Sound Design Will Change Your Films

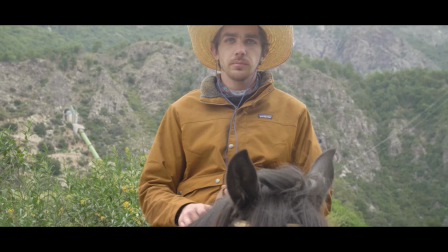Sound design is what can take your film to the next level.
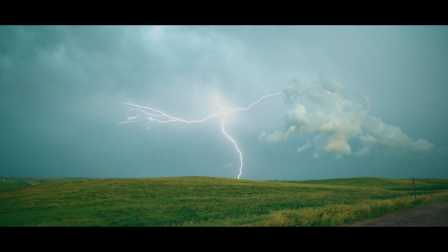Proper use of high quality sound effects can elevate your film but bad use of sound effects can come off as
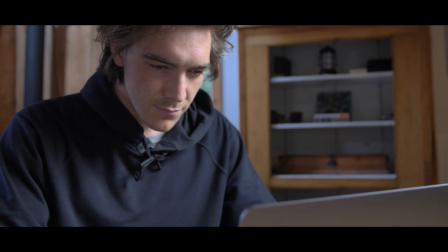cheesy and ultimately take the viewers out of your film because it can just feel fake and just not natural.
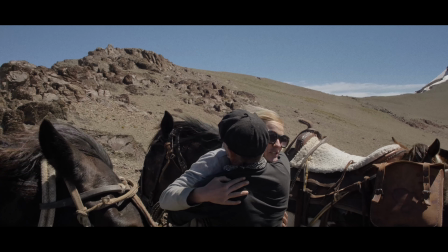In this video I'm going to give you three tips that I have learned about sound design in the past 10 years as a filmmaker.
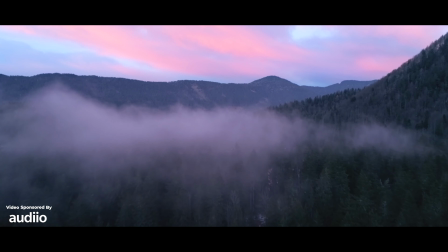This video is sponsored by audio.com that's where I get all of my sound effects, they're offering a special lifetime deal, and the link is in the description below.
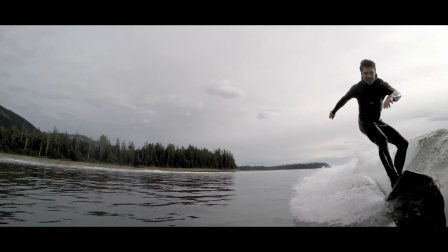You get unlimited access to their entire catalog of over 30,000 sound effects for the rest of your life.
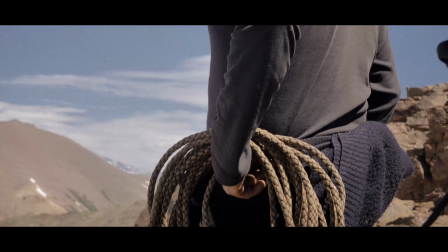So check that out if you're interested. And now I'll dive right into the tips. Tip number one is to layer your sounds.
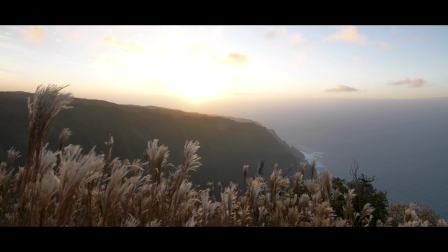When you're walking around the world, when do you hear just one sound? If you're standing at a waterfall, you don't just hear the water falling and rushing to the ground.
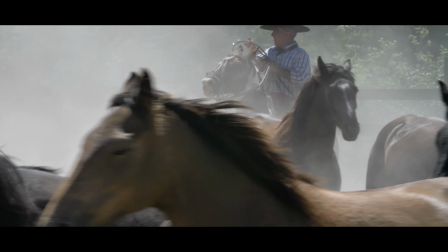You hear wind, you hear birds, you hear everything else that makes the scene.
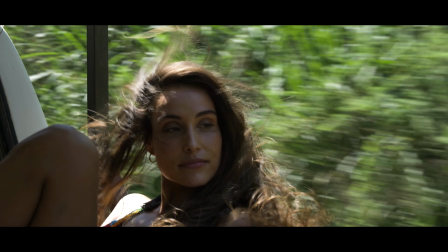Sometimes people forget this. They just put in one sound effect. I always try and layer my sounds.
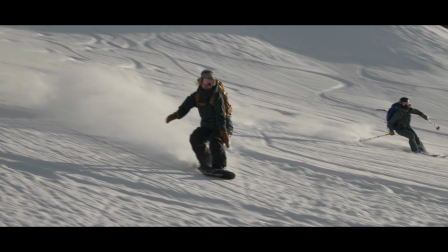Here's a couple examples.
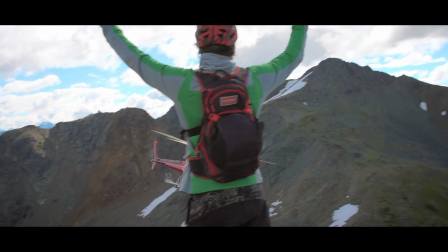With this first one, obviously we want a helicopter sound effect, but I'll put a bit of mounted wind in there as well, just to make it sound more realistic.
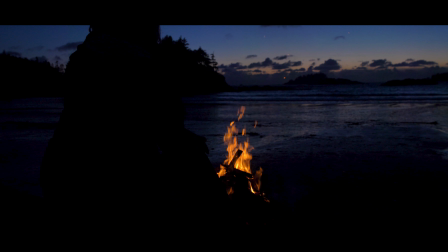And in this fire scene, we'll obviously want a crackling fire, but it's by the ocean. Let's put a little bit of waves and a light wind in the background. So just a reminder, always layer your sound effects to give it a more realistic soundscape. Tip number two is to change the speed of the sound effects. If you're not finding the exact sound you want, just try changing the speed.
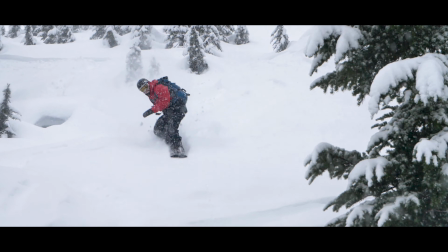For example, with this snowboard clip, this is actually a wind sound effect,
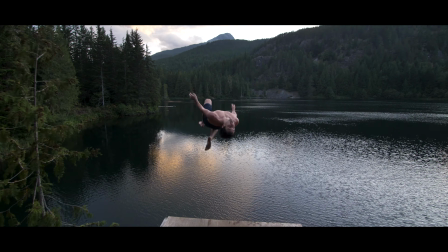which I've slowed down to 60%, and it kind of gives this nice swooshing effect that you'll hear right now. And my third and final tip is to review your films without the music on.
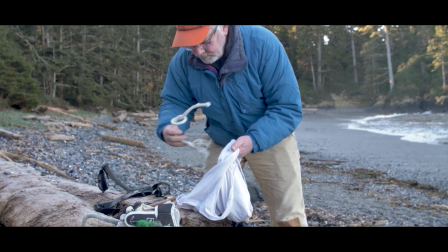Just watch your film from start to finish with only the sound effects and see how they all lie.
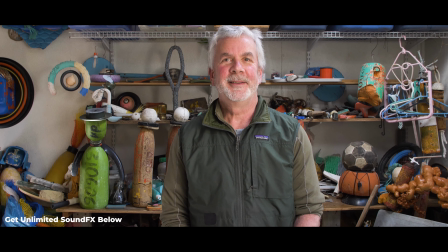I would say err on the side of being more subtle.
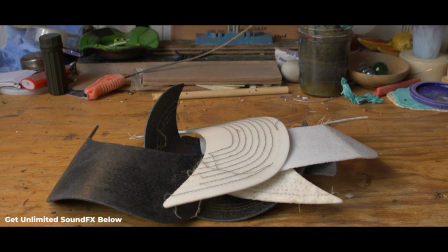When people are too obvious with their sound effects, it really kind of just feels unnatural and takes the viewer out of your film.
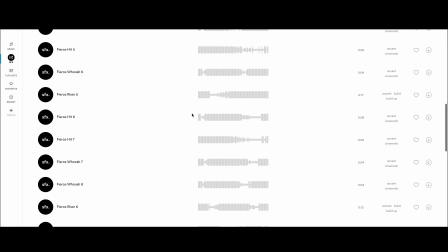Soon I'll do a full tutorial on how I do my sound design. In the meantime, thanks to audio for sponsoring this video.
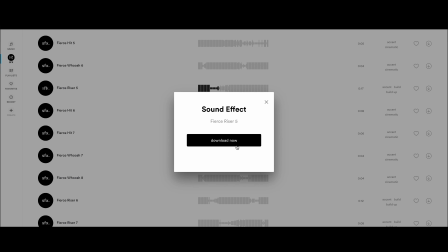Check out the link below to get an unlimited subscription to their entire sound effects catalog of over 30,000 sound effects which they are constantly updating and it's on sale for a limited time only. So check it out in the link below. Thanks for watching, leave any questions in the comments below and I will see you in the next video.